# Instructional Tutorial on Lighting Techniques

How's it going on TV? Hope everyone is staying safe in quarantine, but today I'm going to show you just a couple of different lighting techniques to help you guys with your videos.
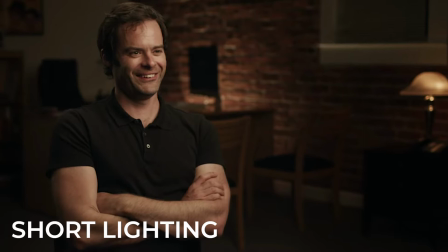[0:07]
Before going into these lighting techniques, you have to understand the piece that you're shooting in order to pick what technique you want to use.
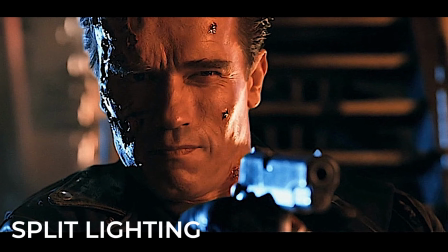[0:13]
So a lot of the techniques that have a lot of shadows are going to be more dramatic, and the ones that have a little bit less shadows are going to be a little bit more softer for those lighthearted pieces.
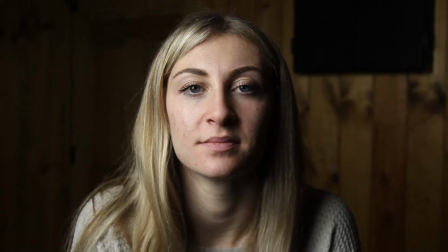[0:21]
One thing to look out for when you're lighting somebody and that really helps draw your audience into your piece is something called the catch light.
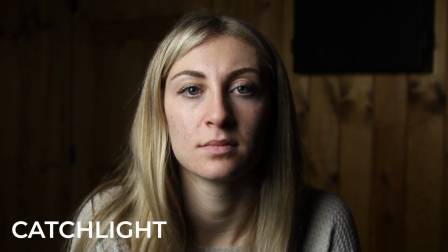[0:27]
And the catch light is the light reflected off of the eye back into the camera. So if you look at the subject, you can see her eye catch is on the left side, and that is reflecting from the light source that I'm using to light her. There are a couple different reasons why you would get a good catch light, one of them being the distance. You want to try to light your subject as close to your subject as possible.
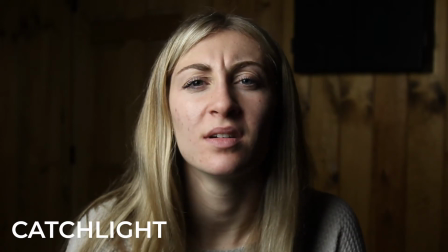[0:47]
That means bringing all of your lights in as close as you can without getting them in the frame. That is going to give you, that's going to be a good step to getting you a good catch light.
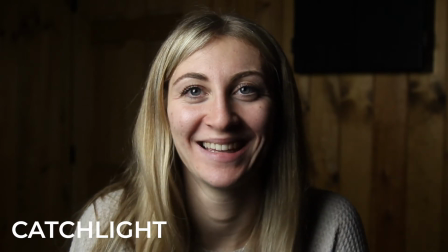[0:54]
Another one is being how big is your light source. The bigger the light source, the bigger the catch light is going to be.
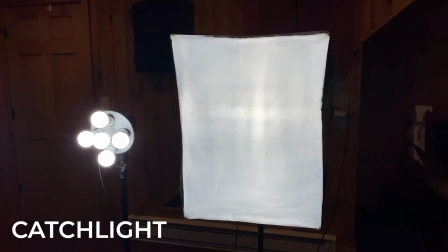[0:59]
This is usually accomplished by using a softbox like I am using here. So these lights underneath this softbox are actually pretty small.
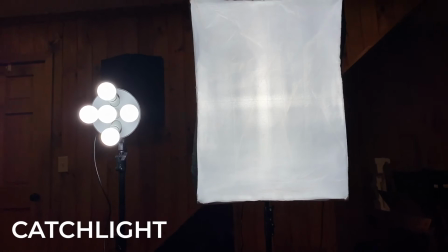[1:05]
They're regular sized light bulbs, but now when I put the softbox on it, it illuminates the entire softbox, creating a bigger catch light on my subject.
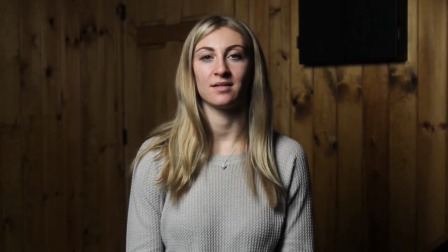[1:13]
So the first lighting technique I'm going to show you, probably one of the most popular ones you'll find, is called loop lighting.
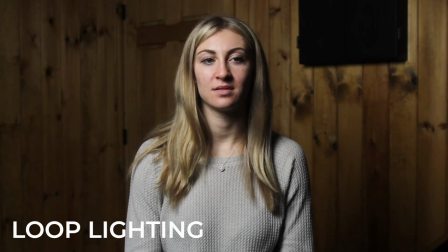[1:19]
And loop lighting is when you get a loop-shaped shadow underneath the nose of the subject.
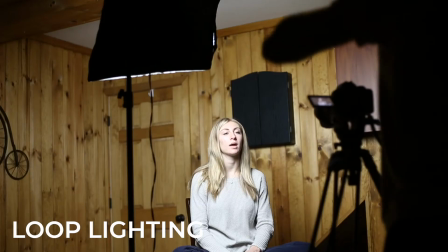[1:24]
Now the way you accomplish this is placing the light on the left or the right side of the subject, about 45-degree angle.
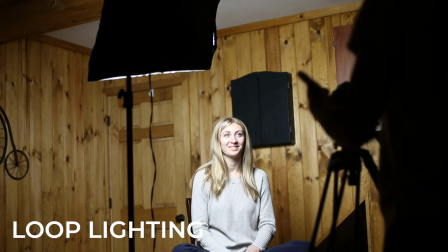[1:31]
If you go too far over to the side, you'll get something that we'll go over later. It's called split lighting.
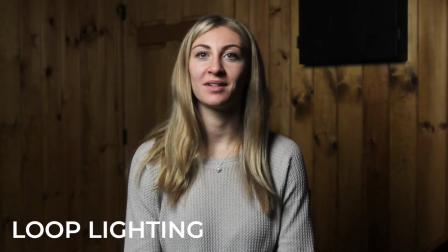[1:36]
And if you go too far in front, closer to the camera, you'll get something that looks more like flat lighting, which I'll get into a little bit also. So you can see on the right side of her face that is a nice dark shadow. This gives a lot of dimension to the face, and you have the loop right underneath the nose.
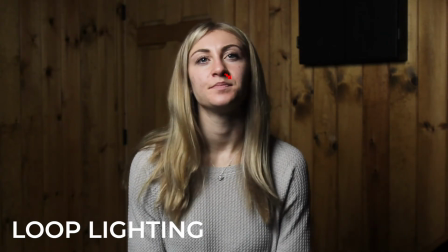[1:52]
The more drastic you go over with your angle of the light, the more drastic that loop will go across the cheek,
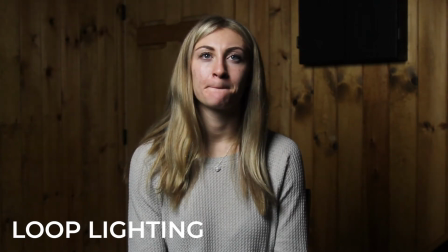[1:58]
and then that's going to get into something called Rembrandt lighting, which I'll get into a little later also.
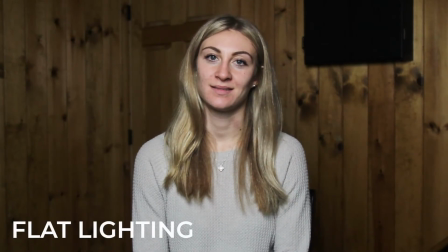[2:05]
The next lighting technique I'm going to show you is called flat lighting, and flat lighting is pretty much as the name explains. It makes the image, the subject, feel very flat. There are not a lot of dramatic shadows.
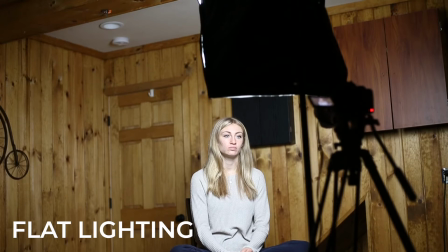[2:15]
The way you accomplish this is by putting the light as close to the lens as possible. So you can see the flat light is just hitting her straight in the face. It's not coming from either side or above, and this gives the profile of the subject very flat looking.
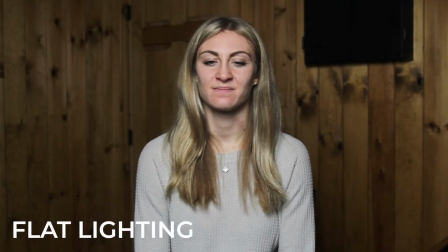[2:29]
And the reasons why you would use something like flat lighting is for infomercials.
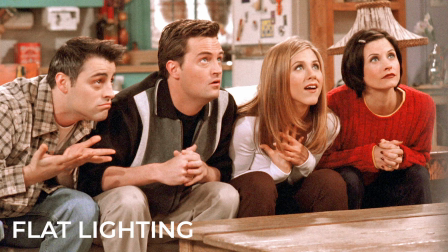[2:34]
There's a lot of sitcoms that use so they're for more comedy type things. It's things that are not very dramatic.
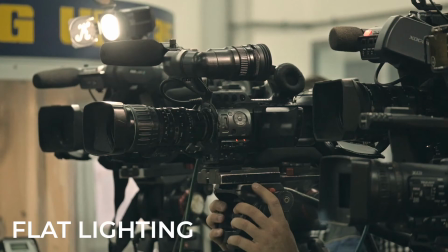[2:40]
You'll see this a lot in news because usually they have the light on top of the camera. So those are some of the practical reasons why you would use a flat lighting technique.
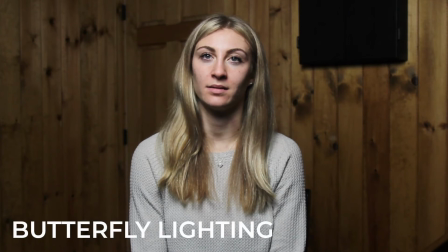[2:48]
This lighting technique is called Paramount or butterfly lighting, and the name of this lighting technique comes from Paramount Studios, who used this quite a lot in the early days. And if you look underneath the nose and the shadow that it creates, it kind of looks like a butterfly.
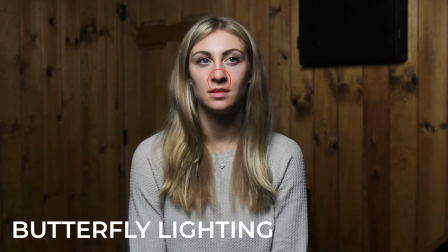[3:01]
The situations that you would use this kind of lighting technique is if you're going for a dramatic look, but you want the subject to look a little bit more feminine. So this is usually used on a lot of female actresses. It creates a nice shadow where the cheekbones are, really accentuates the cheekbones.
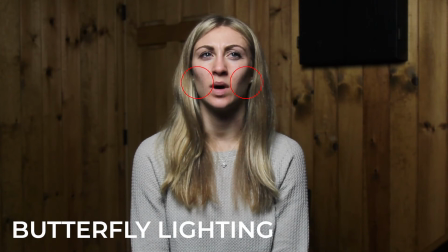[3:16]
But the one thing you got to be careful of with this lighting technique, if you go too far over the top of the subject,
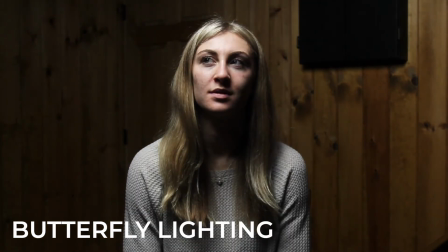[3:22]
you'll create what's called raccoon eyes, and that'll from the eyelids of the subject, creating a dark shadow where the eyes are, and that's what you want to focus on when you are lighting somebody.
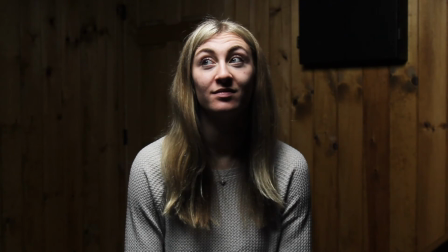[3:32]
So you just got to be careful of that.
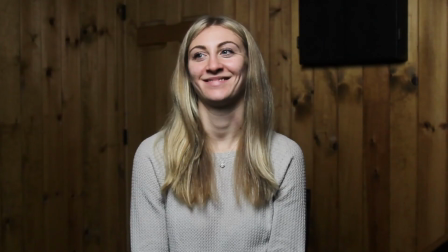[3:34]
But other than that, this is a great lighting technique if you're trying to give something dramatic and someone that's a little bit more of a feminine character, or for females.
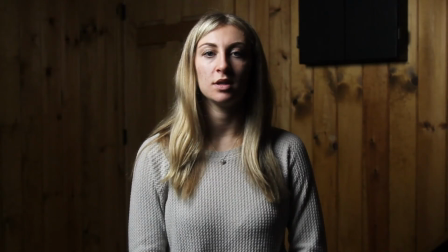[3:42]
This very dramatic looking lighting technique is called Rembrandt lighting,
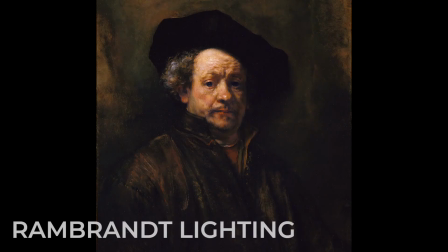[3:45]
and the name Rembrandt lighting comes from a painter back in the day that I don't know what year he was painting from. His name was Rembrandt, and he used this lighting technique quite a lot.
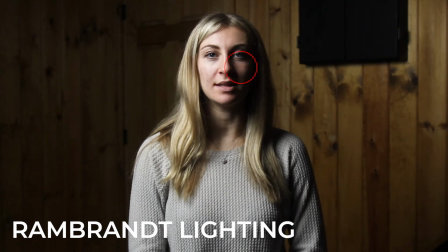[3:54]
So it kind of comes off of a loop lighting and a split lighting, and it creates a nice highlighted triangle underneath the eye, and you can see it there on the right side.